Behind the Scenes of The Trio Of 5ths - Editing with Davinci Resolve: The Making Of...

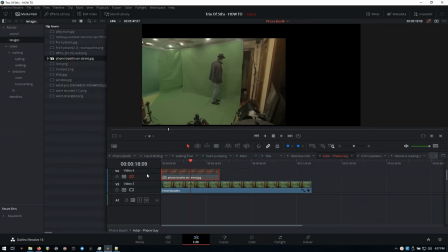12:32 and one thing that needed to be keep it and kept in mind keep it in mind kept in mind while filming the actor here was the angle at which the picture was taken at
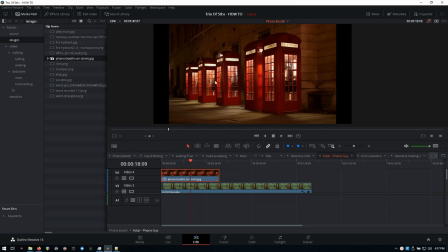12:44 which we'll show right here so it looks like when they took the picture you know the camera person was standing somewhere over on that neck of the
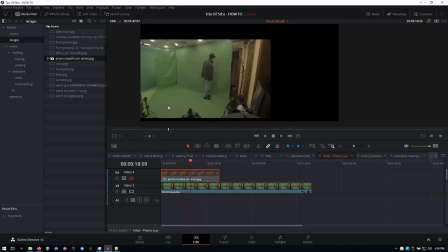12:52 woods shooting down the street when we set up the video camera to film the actor that same thing had to be kind of simulated or mocked if uh as you can see the camera's placed somewhere around here if we were to place the camera here and the actor still walked that same
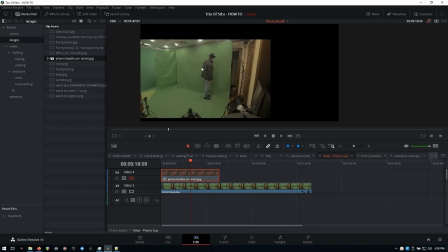13:08 exact path you're going to get more of a shot of the back side of the actor or the side of them and that wouldn't really jive when
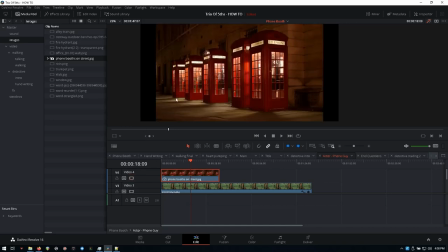13:16 he entered into the phone booth here uh that was quite the challenge to do because as you see this is a fairly small room
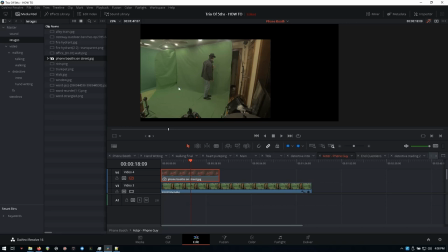13:24 uh but anyway that's just something to keep in mind that if you were to overlay green screen work on top of still images which you didn't take or even if you did take them is uh to make sure you can match up the angles at which both the image was taken at and you start shooting your footage at
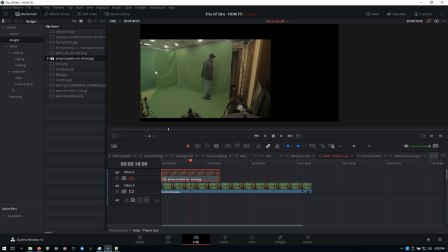13:40 uh definitely possible if you can control the lighting on both of them so shadows get casted correctly uh that would definitely help out a lot but uh paying attention to that camera angle is a pretty important thing and
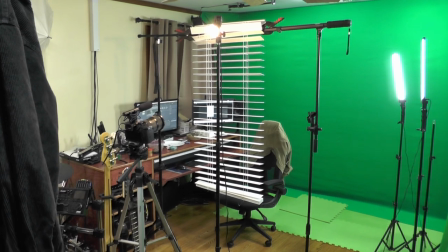13:56 here's the setup for the detective looking out of the window
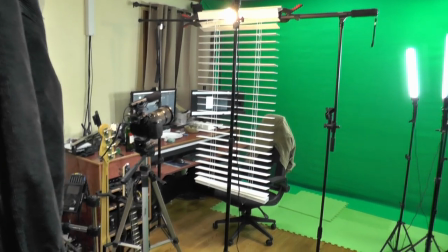13:59 uh with the camera angle from outside looking in uh there's the camera there's the
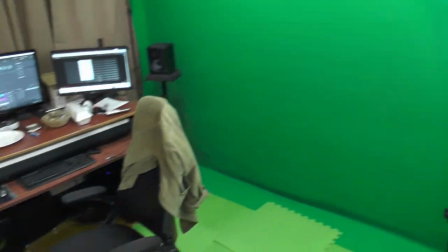14:05 shade and And right over here is where the actor was standing.
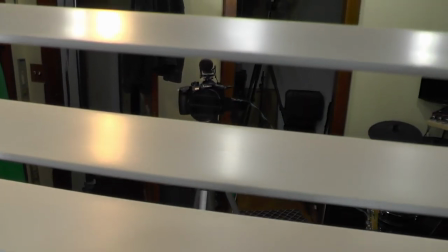14:13 And let's see. And you can see the camera right there.
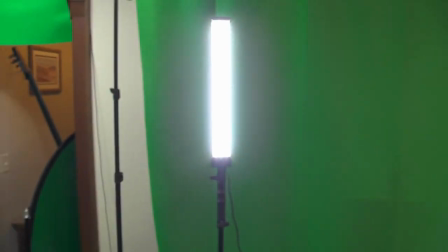14:17 And we've got some lights over here to get a little bit of a glow to the left of the actor.
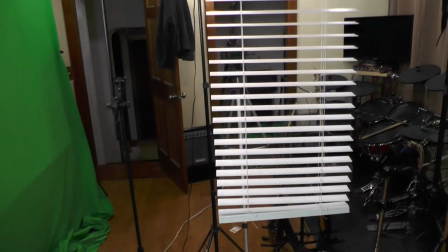14:22 Cast a shadow on the right side of him. And that's the setup.
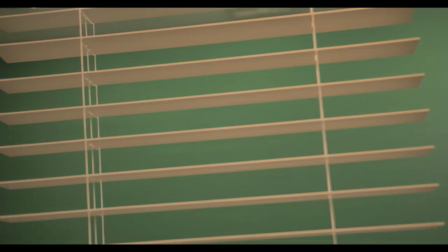14:31 Here's the scene of the detective walking into the room. This is the original footage. As you'll notice, the detective walks in from the right-hand side, and then he walks up into the middle of the frame.
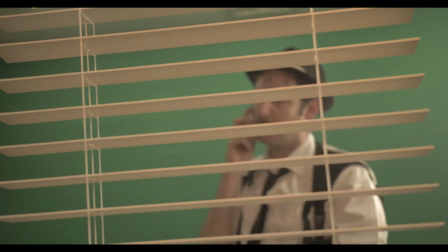14:43 This presented a little bit of a problem.
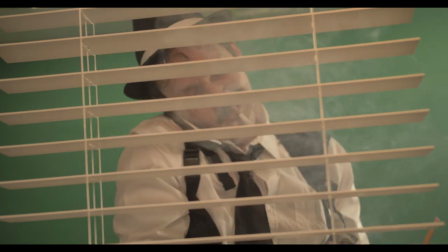14:45 The reason why it was shot like this was just how the room was shaped, and it was able to walk from that side to the blinds a little bit easier.
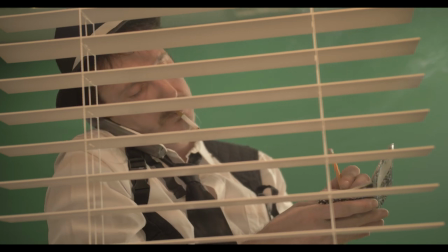14:54 But that presented a problem with the background image that's placed behind the detective, the room that he's in,
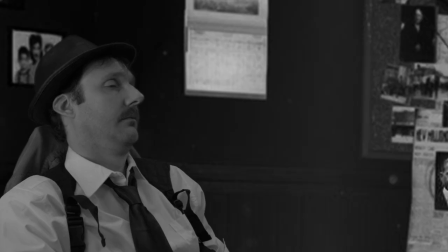15:00 to the introductory scene when a detective is first introduced. when the detectives first
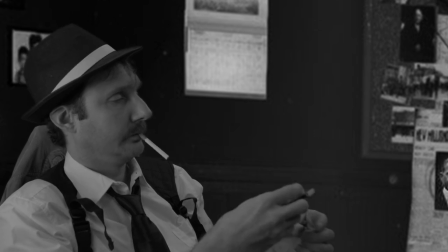15:05 introduced you'll notice that he's sitting on the left-hand side of the screen in the chair with him walking into and
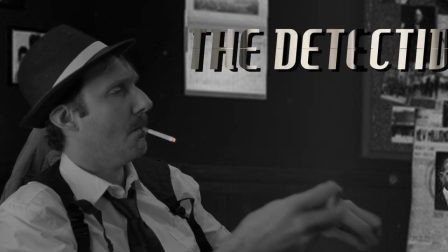15:11 then a couple clips later a couple scenes later when he walks into the room walking into the room with this footage right here of him being on the right
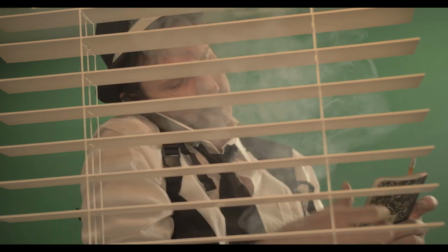15:18 side really doesn't kind of coincide with him originally sitting on the left-hand side of the room so what was done was you just
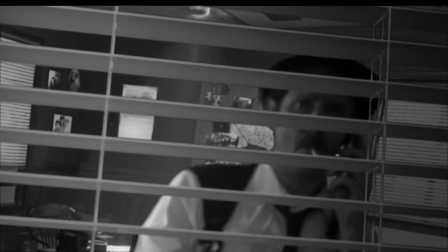15:25 took this clip and flipped it horizontally so then in turn now the detective would be walking from the left-hand side into the room is and
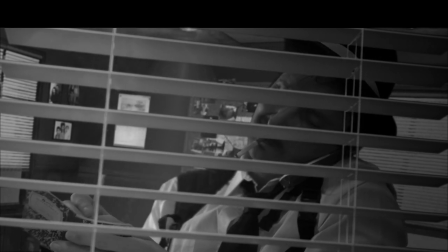15:32 that's what you see in the final uh production of it or the final render of it uh throughout that with this clip right now you'll see that
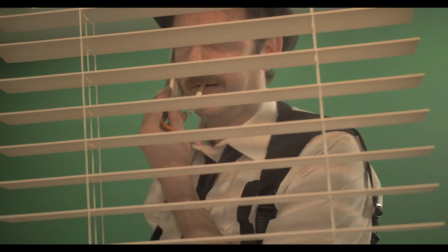15:40 the actor is holding the phone under his right ear which is how it was filmed originally
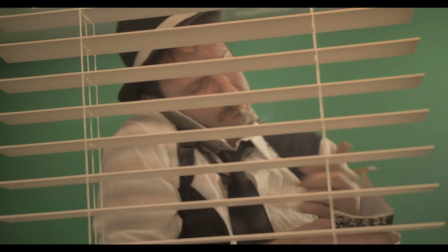15:45 filmed uh we went into and then when it was flipped horizontally with
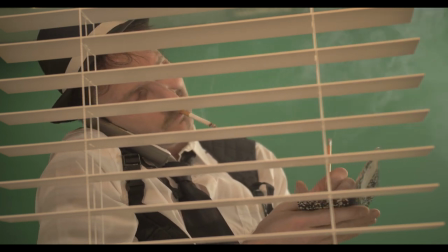15:50 the flipping of the editing software then the phone is now under
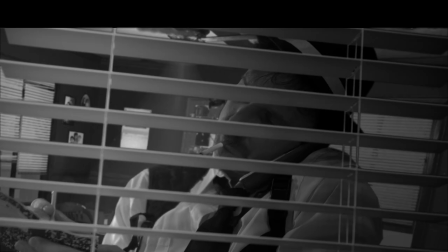15:55 his left ear because everything gets reversed which that presented a slight problem
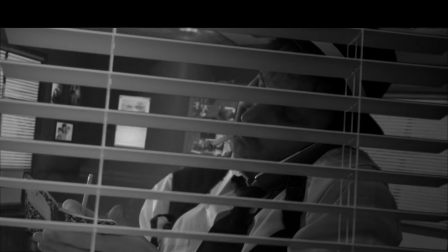16:00 with the handwriting scene because the handwriting scene was filmed the same way the actor had the phone under his right ear writing with his left hand and then there was over the head shot